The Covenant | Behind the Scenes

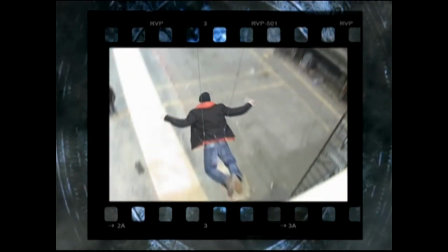[16:39]
We've taken the actors and trained them for months on these rigs, and we can do it very safely and in a very controlled environment,
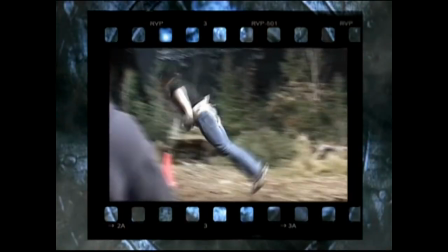[16:46]
yet give the audience really the exhilarating feeling of seeing the actors do it.
Yeah, baby.
It's always been a challenge, and it's always been fun. I mean, how many times in one's life do you really get to be shot through the air at 17 feet per second? After like a month of rehearsing, we go into there with a lot of confidence. So, I mean, physically, it's not too much to ask for. It's a rush and a challenge, and it always helps the scene if you're doing it yourself.
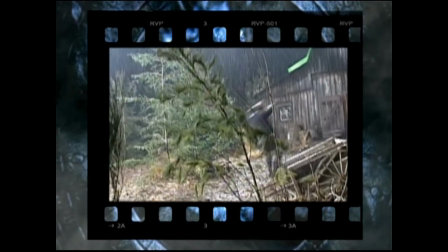[17:13]
You get those really honest reactions. We're learning how to fly to some extent. You're dealing with gravity, you know, on wires and whatnot, but you're learning how to, you know, balance your body.
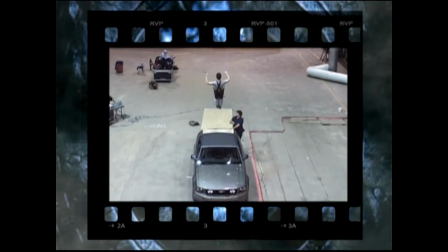[17:28]
I used to be very afraid of heights before this, and now I'm all about it.
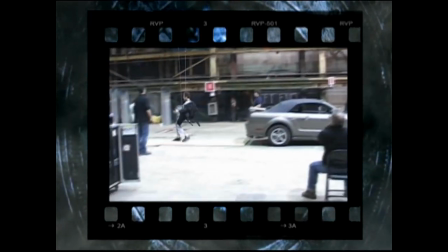[17:32]
I don't even know how it happened, but it's been an amazing experience, especially being so physical.
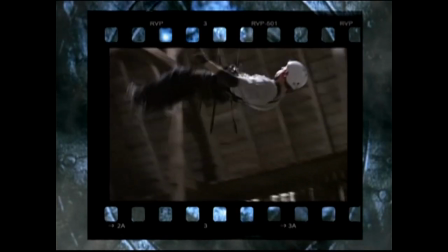[17:37]
I've never done anything this physical before. It's great. It's such an amazing feeling. It's such a rush and a sense of freedom.
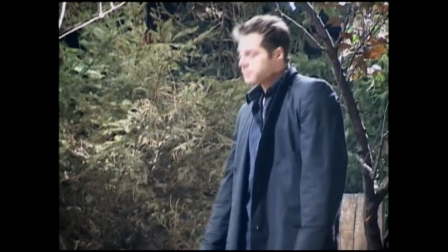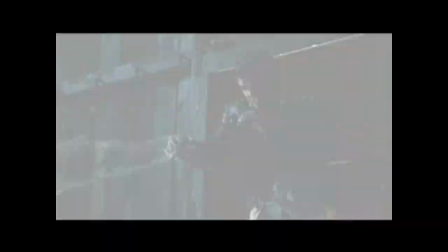Doing something of this caliber, it's been incredibly gratifying. It's really cool doing a movie where you can feel like all the characters are just like your best friends, and we've all become best friends on the show, and it's just been a great time. I think what really unites all the actors and the crew as well is that we share a sense of humor,
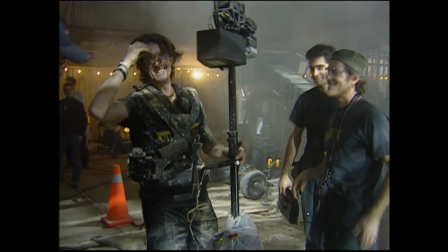[18:17]
and we really try to make it fun working together. It's a lot of work and long hours.
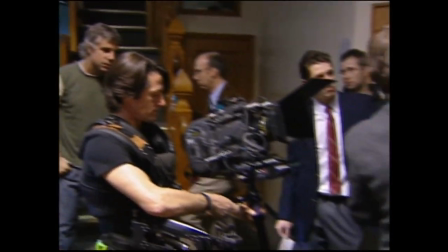[18:23]
We really try to keep it so that we remember that this is our life and we are having fun, and we are very privileged to be able to do it.